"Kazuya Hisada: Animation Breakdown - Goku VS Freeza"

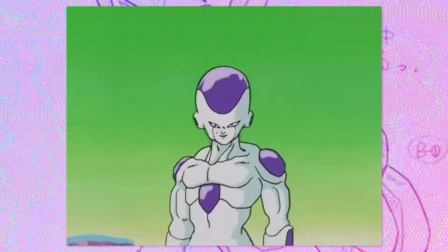(0:00)
How are you going everyone? Today we'll be looking at quite a renowned animator, Kazuya Hisada, hailing from Studio Seigasha.
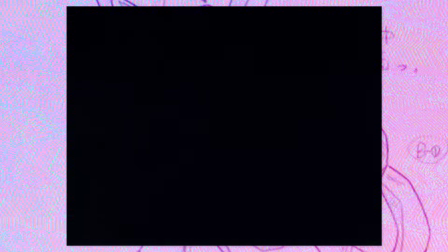(0:07)
He made quite a name for himself back on Dragon Ball Z as well as in One Piece,
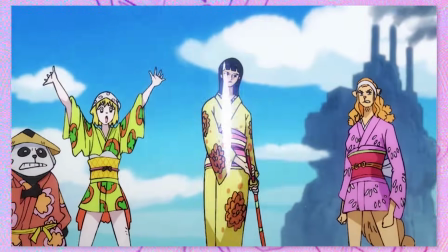(0:12)
having worked as a character designer for many years as well as a chief animation supervisor.
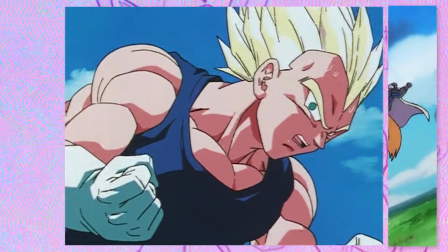(0:17)
But flicking back to Dragon Ball Z, Studio Seigasha was one of the top studios when it came to handling action,
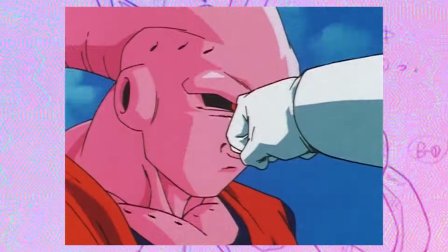(0:23)
thanks to animators like Hisada as well as Naoki Tate and Masahiro Shimanuki.
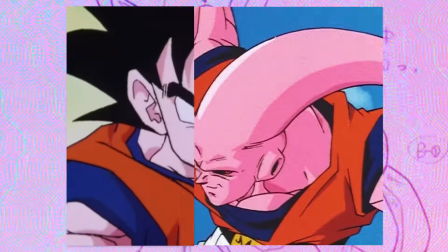(0:28)
But the particular scene we'll be looking at is within episode 87.
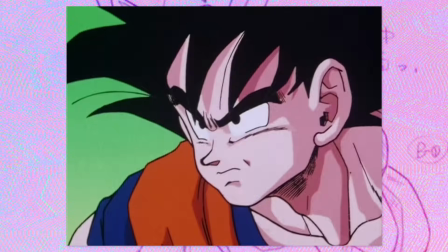(0:33)
This is the first confrontation between Goku and Frieza and Tissada is certainly the right man to handle it.
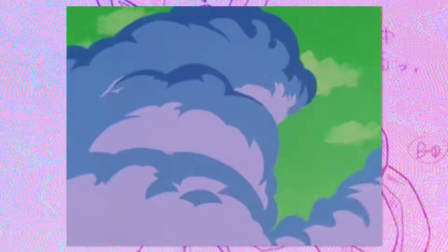(0:39)
The storyboard and direction comes from Akihiko Yamaguchi. This is the only episode in the entire series where he fills this role.
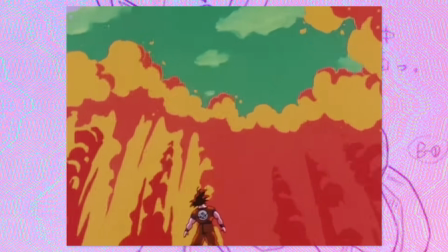(0:46)
He worked as an assistant director in a couple of episodes in the original Dragon Ball series and a few in Dragon Ball Z.
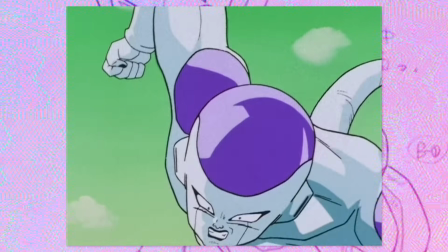(0:53)
But his main role was as an assistant production manager through the two main series.
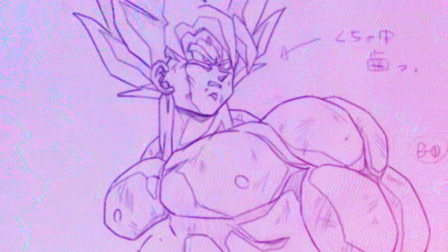(0:57)
Of course though, before we get to the main topic at hand, the featured artist for this video is Rei Ok.
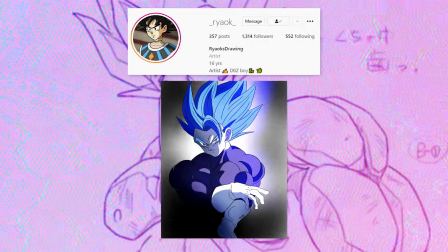(1:03)
He has some great work and is quite creative, so why not show him some support? I'm sure he would very much appreciate it.
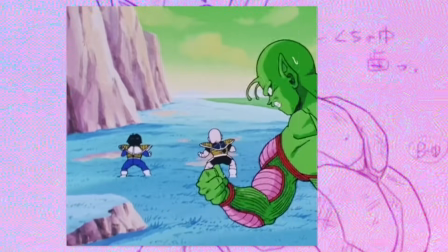(1:10)
The link to his account will be in the description. So, beginning off, Piccolo instructs Krillin and Gohan to get out of the area.
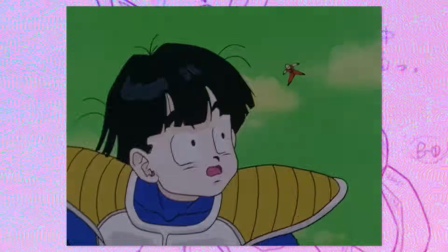(1:17)
They all then launch out of there and into the air. I love how much style there is to specific actions and movements.
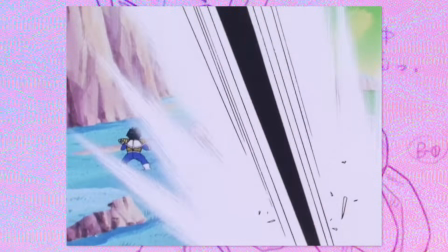(1:23)
There is a nice impact frame here and bold action lines with some hang time to the rocks and camera shake thereafter.
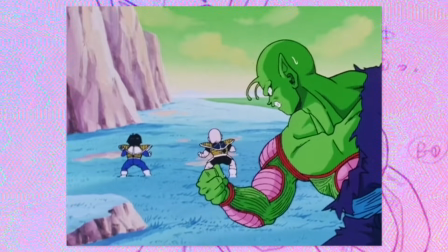(1:29)
It's additionally a nice touch that he didn't just animate simple lip flaps but animates his jaw and his whole body as he talks.
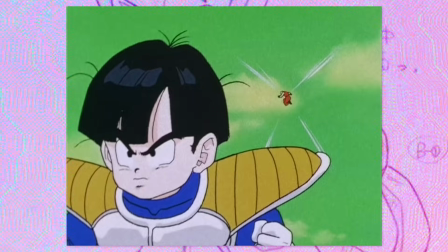(1:36)
As Krillin flies back he has this really exaggerated movement flicking through a lot of great poses, reminds me a bit of Tate.
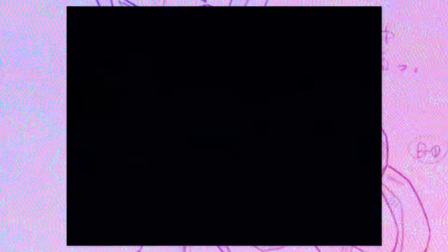(1:43)
This is probably a trait he picked up from Hisada. Thereafter Goku launches through the air landing a blow on Freeza before they disappear in a cloud of dust.
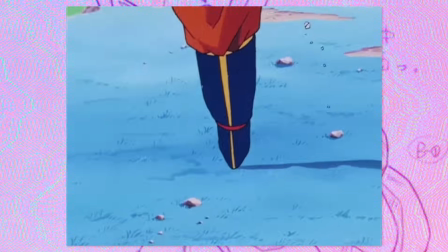(1:51)
The build-up leading into this is really well done. The anticipation is great, there feels like there is a lot of energy behind the launch off.
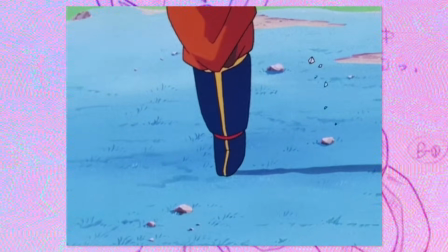(1:58)
This is executed thanks to timing with the right foot, then the spacing between this frame, then this one.
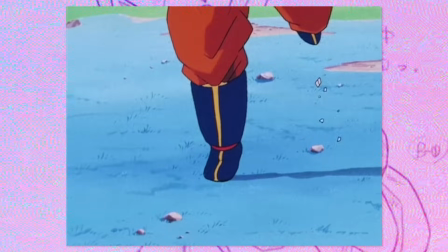(2:04)
It's very snappy as well as making the movement feel more sudden. The extra addition of having the ground break further adds to that.
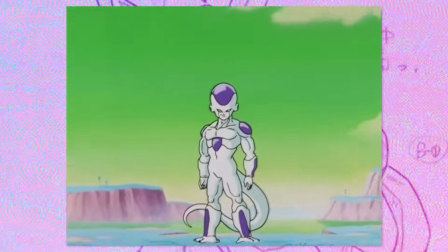(2:11)
The camera zooms out with some nice background animation with Hesada holding the key pose.
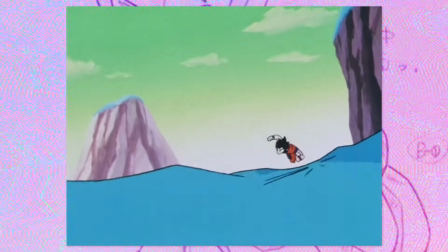(2:16)
The pose itself is nice, but the ones thereafter are excellent. Love the exaggerated gestures and foreshortening.
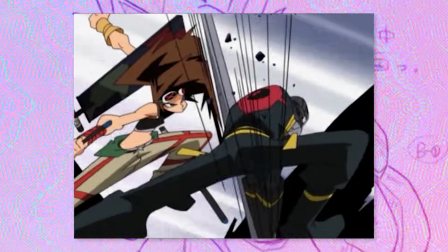(2:22)
It's a big reason as to why I love Hiroyuki Omaishi's work, adds an extra layer of depth and drama,
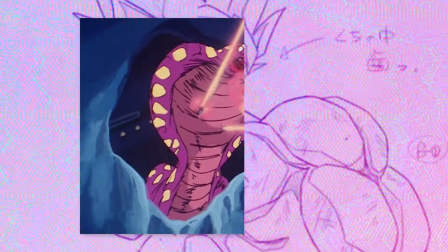(2:28)
and much like Hiroyuki Omaishi, this is definitely the influence of the legendary Yoshinori Kaneda seeping through.
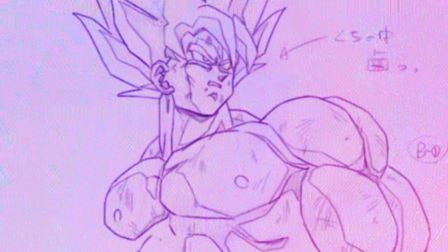(2:35)
You could see that before with Krillin, and you'll also be able to observe that in his later scene, which I'll touch on towards the end of the video.
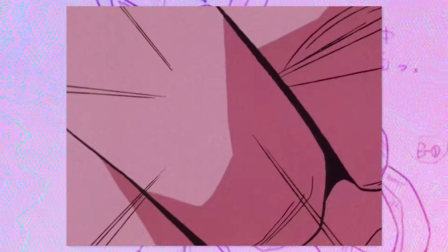(2:41)
Moving on, there is a big fist moving right into the camera with bold line work applied, very much like Shimanuki.
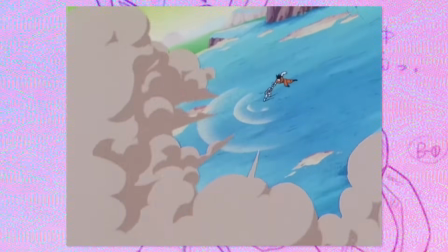(2:47)
As the camera zooms out into a long shot, you have some great composition with Yamaguchi's storyboard. Having everything on a diagonal adds to the motion and is interesting. Furthermore, the brief pause also adds emphasis and a bit of drama.
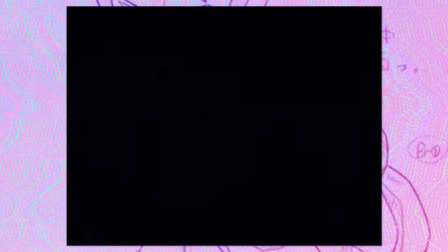(3:00)
After the smooth transition with the dust clouds, the two characters attack and dodge, then bouncing back and forth through the landscape, exchanging blows.
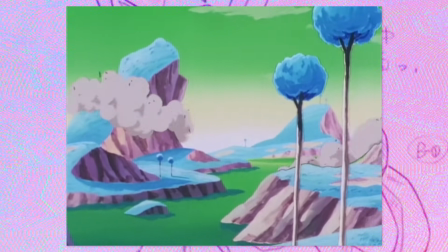(3:08)
This section presents a good example of what I was talking about in the Tate video in regards to limited animation,
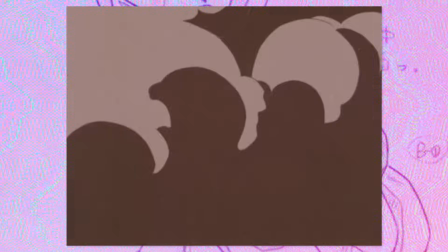(3:14)
that I strongly believe it speaks to the skill of an animator and director in being able to communicate a high stakes battle with minimal animation,
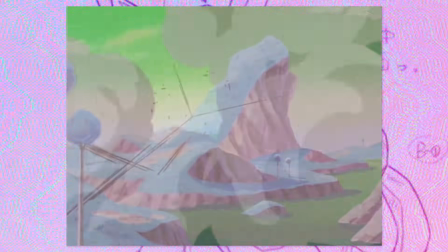(3:22)
as here you have pretty much just stills. Then in the next part, Goku and Freeza are represented as just a group of speed lines.
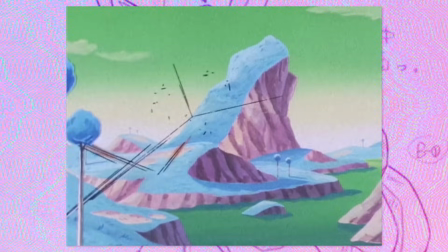(3:29)
Again, really minimal stuff. But let's look at its execution.
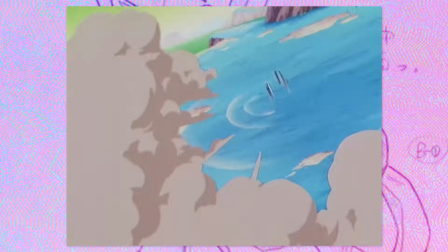(3:32)
So the way they vanish with a flickering of lines and how you still have these shockwaves even after they've disappeared, give a sense of extreme speed.
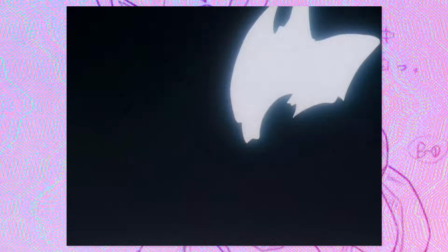(3:40)
The slow dissolve to black as you flick between these various frames provides a feeling like everything's so fast you're just getting this brief
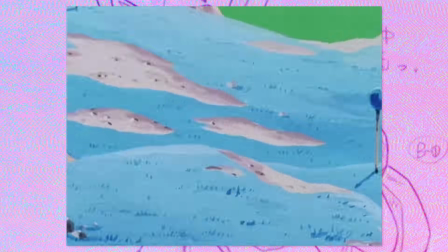(3:47)
glimpse of them fighting with the following cut having the camera panor radically around the background with them nowhere to be seen.
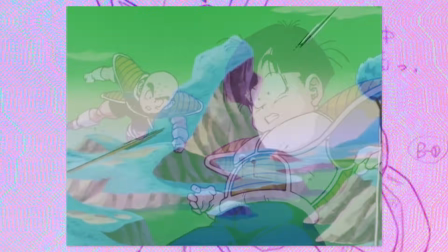(3:54)
Then after some good shocked expressions you only see speed lines and just explosions and water splashing up all around the backgrounds.
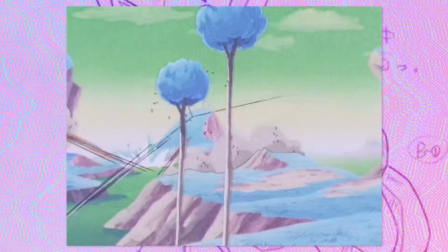(4:01)
Like they're moving so fast you're just getting a blur with the contrast and timing of the various clouds and explosions adding to that sense of speed.